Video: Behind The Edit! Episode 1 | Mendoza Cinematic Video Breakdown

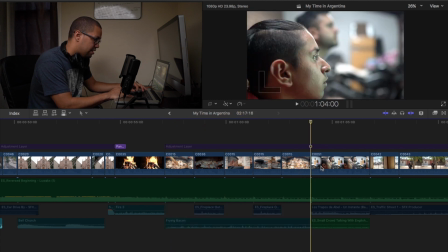Now, for this part, it's just a bunch of people, playing video games. This is my wife's cousin, and he's playing, he's just playing video games, chilling, relaxing.
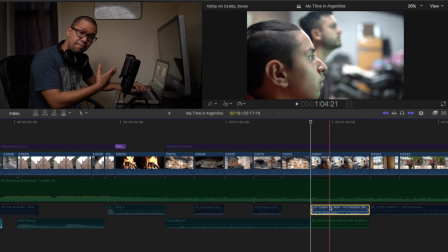So I also, here again, I put the background music of the same band, a different song, and a small crowd talking. It says English, but I minimize it just to fill it in as ambient. So here you got this.
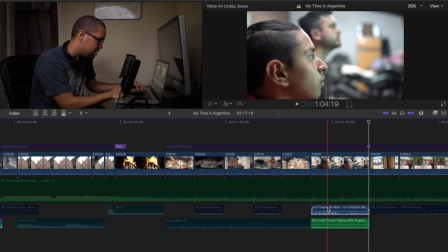That's with the music and the audio and the ambient. Let's just put the ambient. I don't think you'll be able to hear clearly, but let's give it a shot.
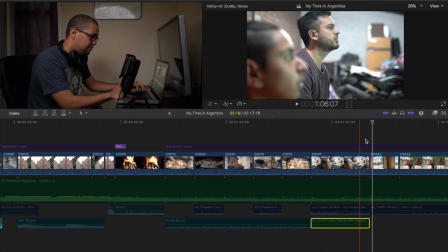So yeah, it's just to fill it in. And here we're just driving by.
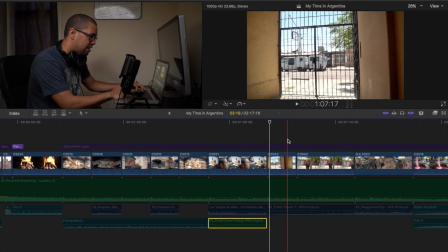Here, this was just the driveway where we were staying at,
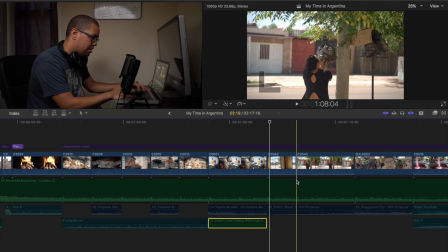to show a bit of the coach in that area. And I added a street driving effect.
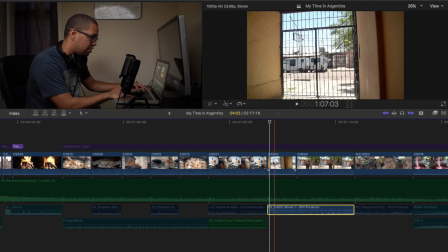So here you go with this.
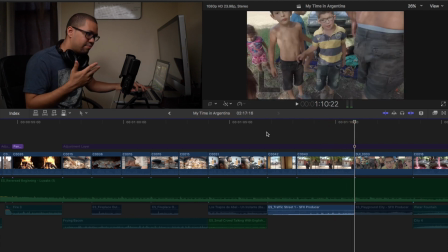Just to give it the feel that you're there as well.
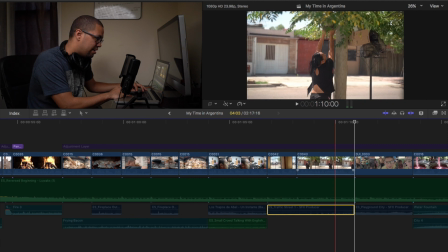Yeah, this is my wife's aunt. She wanted to kill me because she didn't know I was recording that.
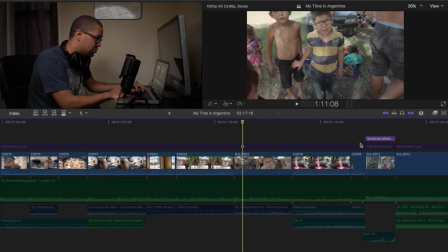And this shot right here was actually with the drone, because the kids wanted to touch it.
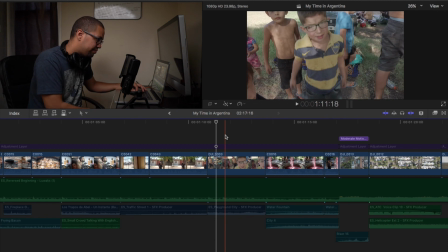So then I was like, negative. So I just held it up. It was still recording. I didn't realize that it was still recording, but it came in clutch to use to fill it in. I added a playground city of sound effect. You can get it on YouTube as well. It doesn't have to be from Epidemic, where I get my sound effects,
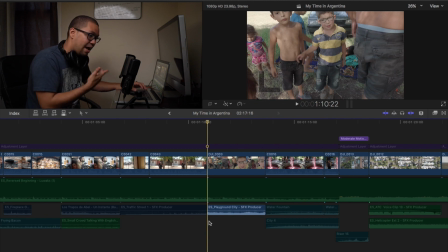or the built-in sound effects they have as well, but just to get more options.
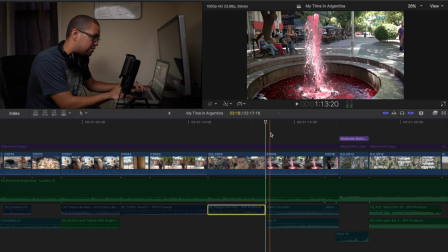If it just fills in. All right, this is the wine I told you about, the fountain. It looks like wine. Added a fountain effect, another one, but this one is playing back normal. Shot 120, handheld, everything's handheld, and here I slowed it down.
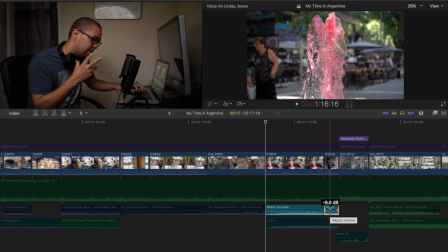And I also slowed down the water effect, just like impacted better.
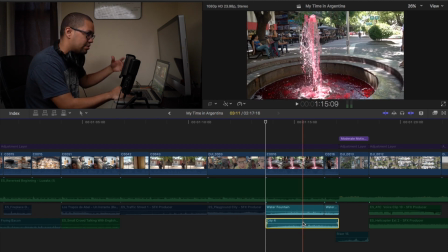And I added some city background noise, because this was more like in the city of I guess the main city in the city of Mendoza. So let's play all back.
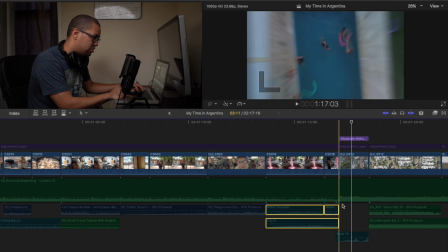And that's pretty much it for that part. Now here is just a drone shot with a moderated motion blur.
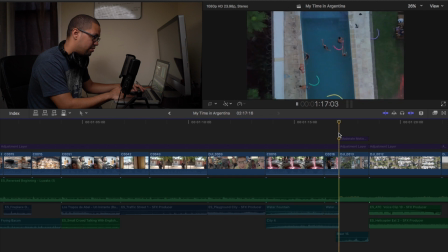Now if I take out the motion blur, just a regular shot. Let's play it back. But to give it more feel, I added the motion blur.
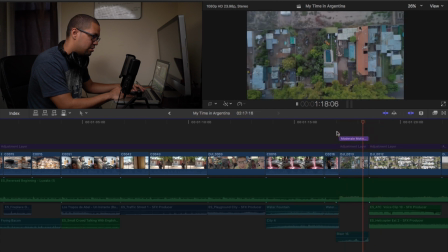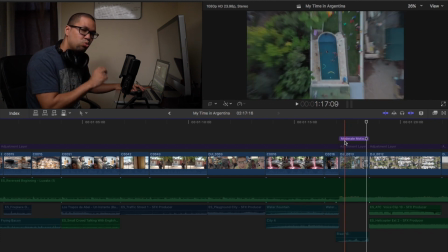It goes like, you know, just a tad, not too much, so it doesn't overdo it. And then I just added a riser sound effect.
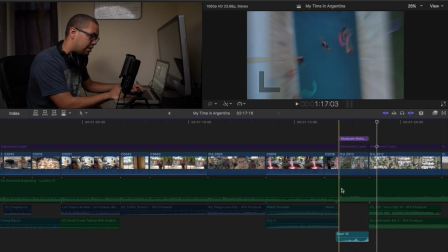When the music actually goes like,
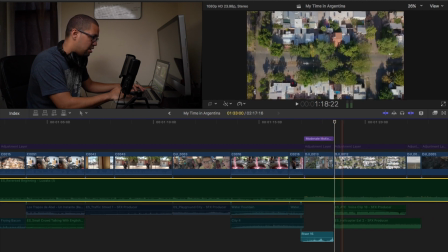where it just fills in perfectly. And here's just another drone shot with the helicopter effect and the radio effect.
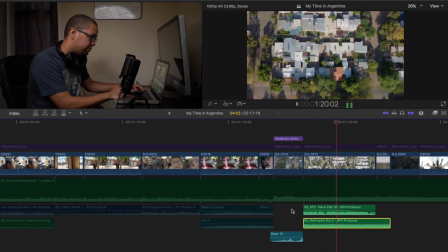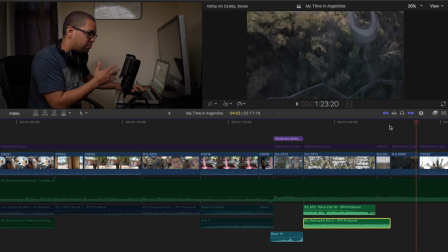Here I decided not to put it, just to keep it filled in.
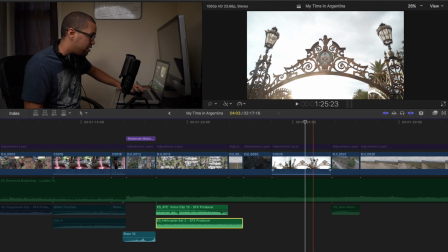This part right here is the entrance to their Central Park, Parque Central, which in English is Central Park.
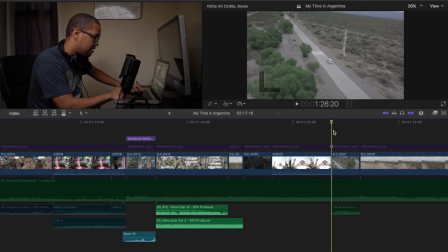Another drone shot of a different car in the same area, and I added an Aston Martin car pulling out.
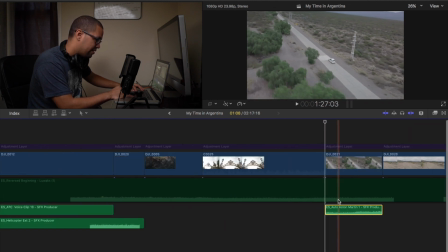Is it pulling out? Yeah, sound effect. Let's check how it sounds.
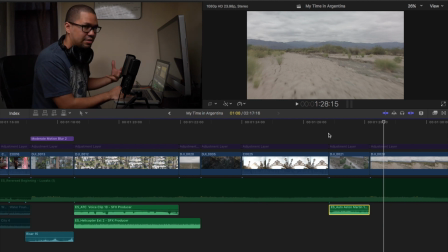We know that car wasn't driving like that, at least with that motor, with the sound. But a lot of people don't know that. That's the beauty of adding sound effects and making it seem real enough.
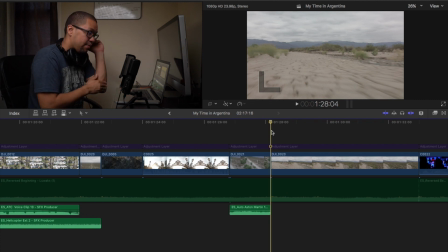So here is the same area, drone shot of going from the floor to the mountain. I didn't do any night shoots per se, so I kind of added an effect.
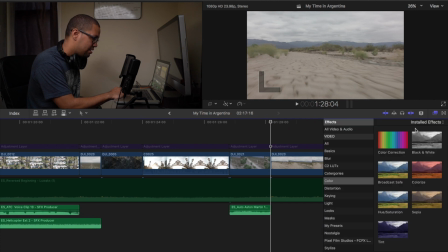It's actually a built-in preset. Where is it at? I think Denton, I forgot the name of it. I think from Night to Day. Let me see.
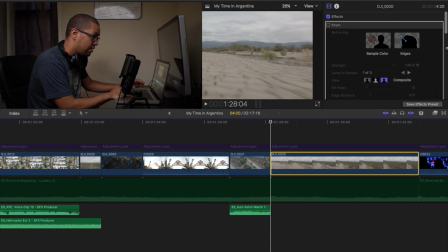I added a key here, but I actually took it off. So let me hide that so you don't see that. A day and night effect. And it just plays like this.
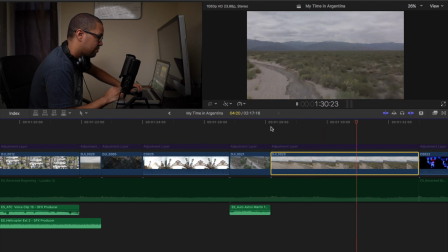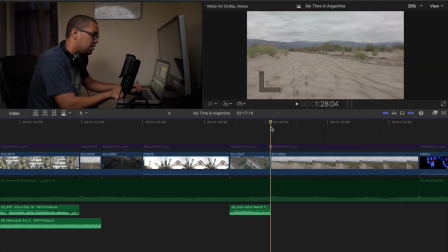So I keyframed it from there, empty. Midway, that's where the keyframe and effect starts to come in to the end,
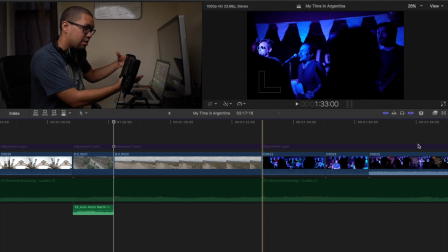where it builds up into the perfect thing, a pub where there's a nightclub type of feel.
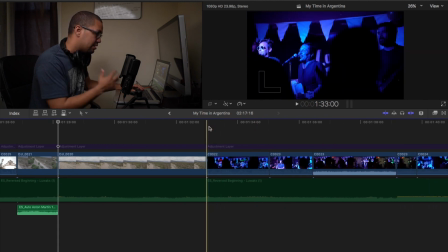That's where you get the party. This is actually my wife's godfather's band. He's the bassist for this band, so it works perfectly with the music that I used prior because it's their music.
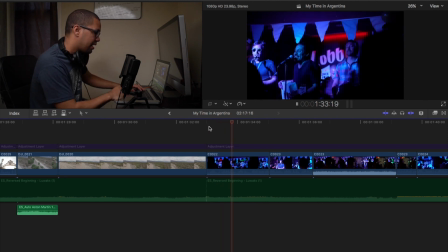So here you go. It's just the music playing, some sped up.
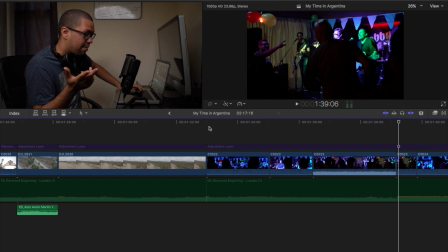I used some of the clips that from the built-in audio from the camera, just to differentiate it. I can't even say the word. Just to mix it up a bit, because I didn't want to play their music for copyright reasons.
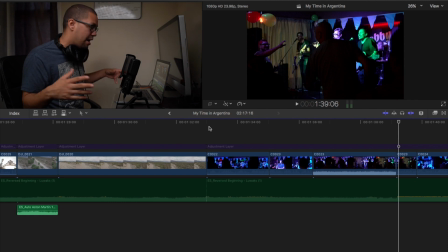But just a live event, you know, mixed sounds, you can get by. It's just them playing, partying, dancing with the music in the background playing.
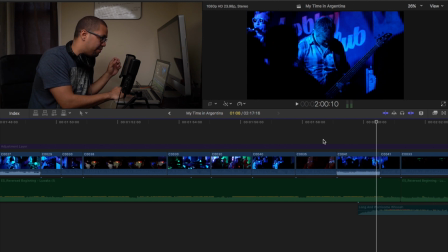And here, what I did was I did a speed ramping going down. So let me. I did a speed ramp going down to switch it up and then just try to end it there.
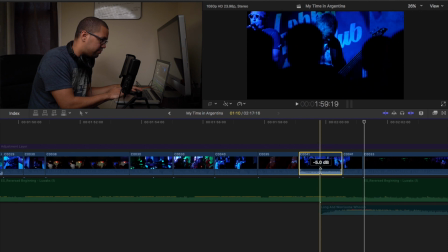So what I did was, let me mute this. No. So this is the sound effect that I added. It's like a swoosh to fill it in from that whiplash.
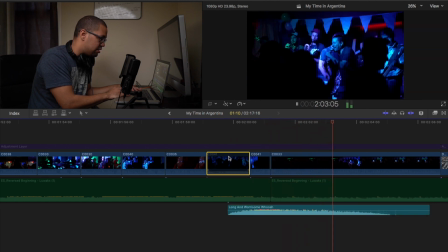So let's play it together. Now let's play it together with the music.
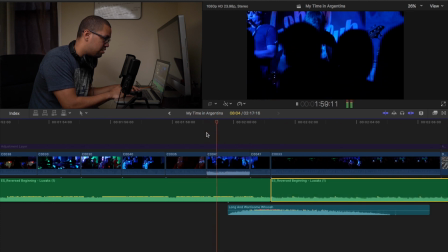With the music, you know, it just fills it in. And as you can hear, the music, I slowed that clip down to fill it in better.
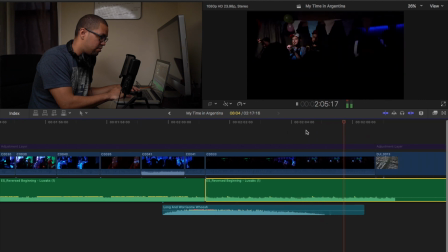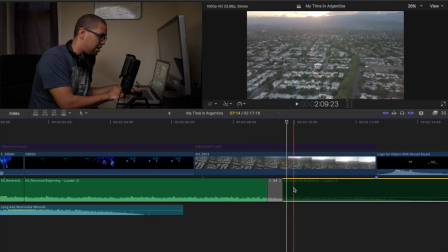And here what I did was I cut
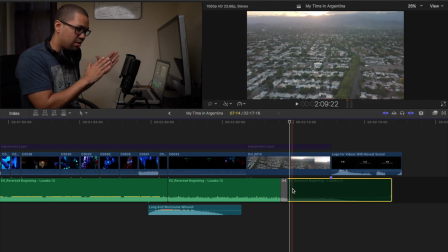the original song shorter to just pretty much end it because I had nothing else.
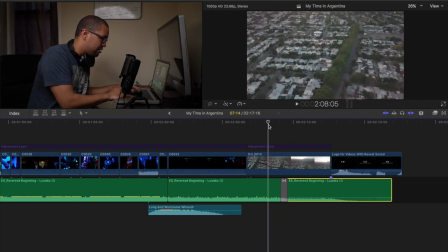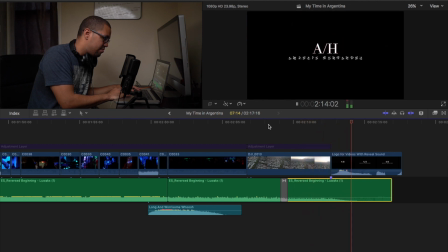That's just extra.